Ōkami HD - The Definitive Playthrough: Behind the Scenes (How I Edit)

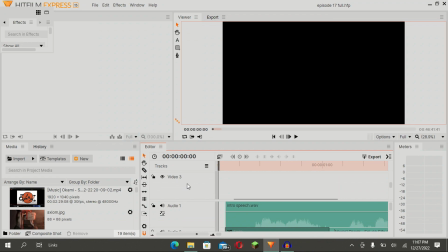16:35 My profile picture. Chris's profile picture. A thanks for watching text box. And then the next player text box, which is what I'm going to show later on in this clip. With that out of the way. And I'll show like another previously thing that I did.
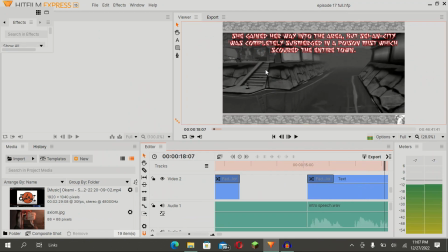16:54 She gained her way into the area, but Silent City was completely...
So this is episode 16, and I took some cutscenes from this place, and I put them in black and white, so I make it like kind of visually appealing to like say, hey, this is some history of the past,
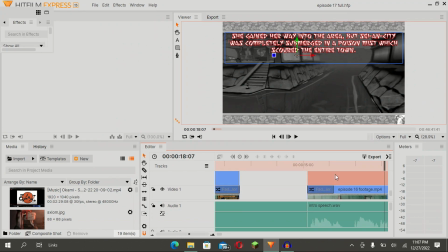17:08 yada yada. And then I make some, this is the episode, and no, this is the text that I put. Yeah, I wrote these. These are sentences that I came up with, and I put them in the clips where the recap is playing, so I can say what happened in the past.
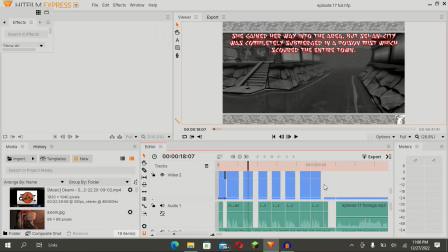17:26 And the reason that I make recaps is so that anybody who stumbles upon the series and they say, hey, I don't feel like watching the previous episode, this is why I make recaps. Like say, hey, a little summarization here, which is cool, and I feel like it helps people in a way.
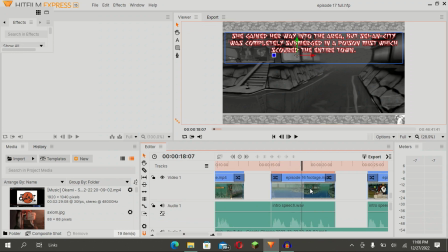17:42 So I have, of course, the text, the video itself, and the intro.
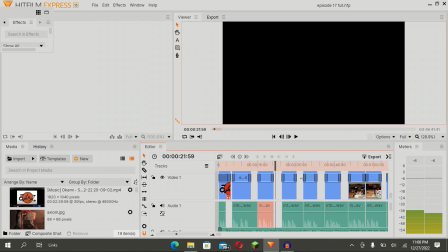17:51 And this is when I'm just talking. And I kind of rehearse those lines when I type them in Notepad, and I just read off of them.
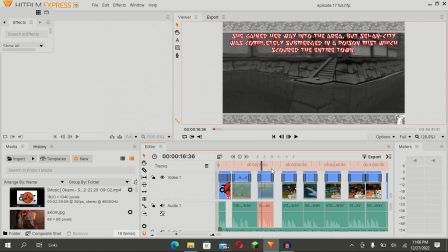17:58 And then when it comes time to edit, I just time it up and sync it up, which is cool.
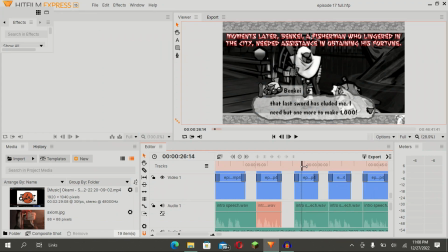18:02 And then I just keep repeating that until I get to the point where I want to start the episode.
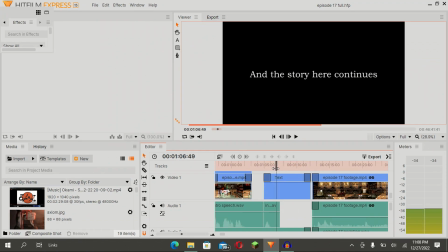18:09 And then I say, and the story here continues, and I leave this text going on for a little bit,
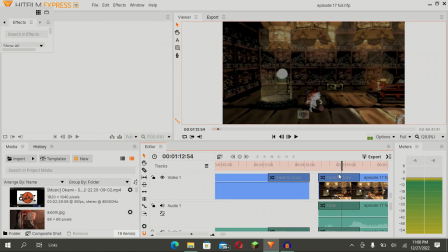18:14 and then I cut it off and fade it off, and then I fade everything else in. And of course, me and Chris do like a sync up here. I'm not going to show the sync up because this is a completed edit. But I guess if you want, I can probably show that in another video.
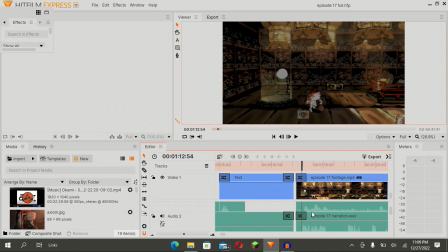18:31 But anyway, I think syncing things up is kind of second nature at this point, so I didn't really see the need to show that. And of course, I like to fade things in here, which is nice. I fade in the narration, the game sound, and of course the video. Because I feel like if I just don't do that, it looks all choppy and like solid,
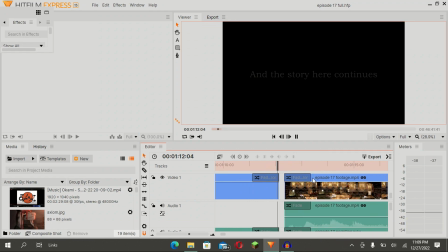18:50 and I like smooth transitions, which I think is nice looking.
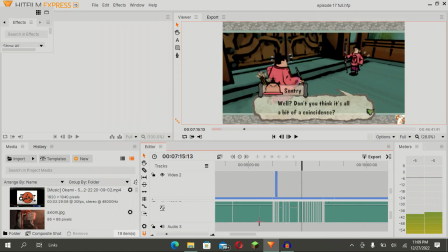19:00 And at this bottom, it's kind of hard to explain why I kind of split these things up. It's kind of justifiable here because this is where Wudja did a voiceover for me, and I'm doing a voice of another character in between his, so I just kind of chop them up and sync it up in a way.
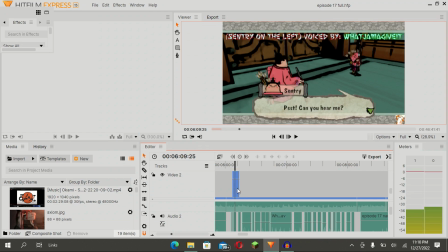19:16 So that's why it kind of looks like this. And then, of course, I put like a text box here saying, Sentry on the left, voiced by Wudja McGivett.
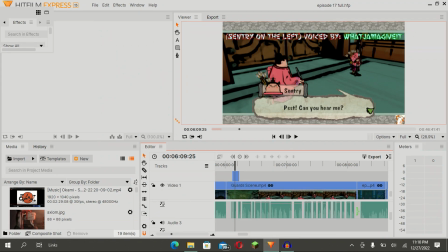19:24 Thanks again, dude, for helping me out. I will definitely let you know if I need you to do another voiceover for me. And if I choose to have somebody else do it, I'll let you know. So yeah, all commentary, all talking speech goes in the bottom audio 2 line.
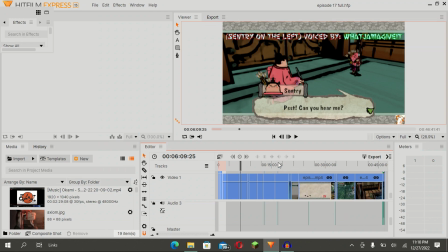19:42 And audio 3 is like a little censor sound. He'll even come across like an F-bomb or something like that where Chris swears.
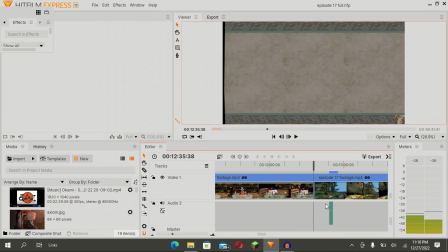19:49 Again, I don't really care if he does this or not. I just choose to have like a kind of G-rated.
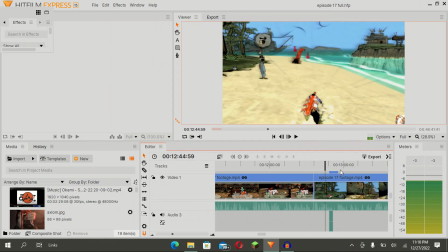19:54 Actually, no, this is not an F-bomb sensor, but this is a spot where text appears.
Is known as the banded spider.
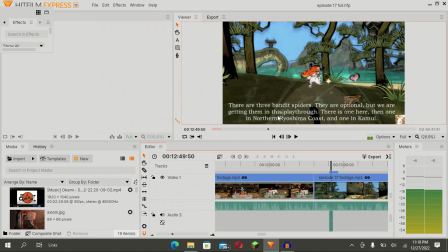20:03 Yeah, so I don't know why. the sound that you just heard when the text appeared is the sound that plays when you upgrade something like your health, your purse, your astral pouch, or your ink pots.
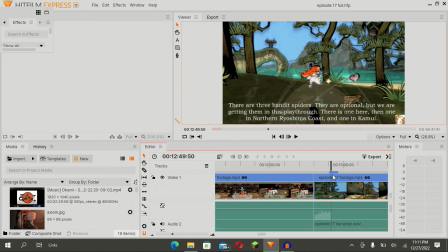20:16 And I choose like put that sound when a text thing appears, and I put like a tip up saying there are 3 bandit spiders. They're optional, but we are getting them in this playthrough. There is one here, then one in northern Rishima Coast, and one in Kamui.
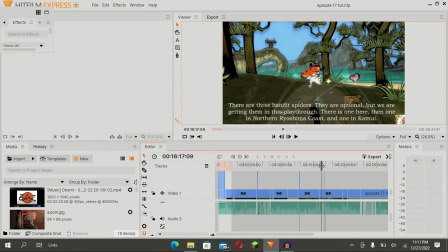20:29 And I do that from time to time, but I want to like show a spot where I censor one of Chris's F-bombs, which is kind of funny.
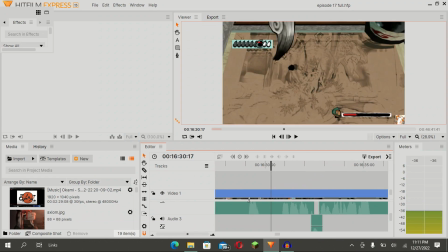20:37 I don't really care. I don't really care if he curses or anybody curses.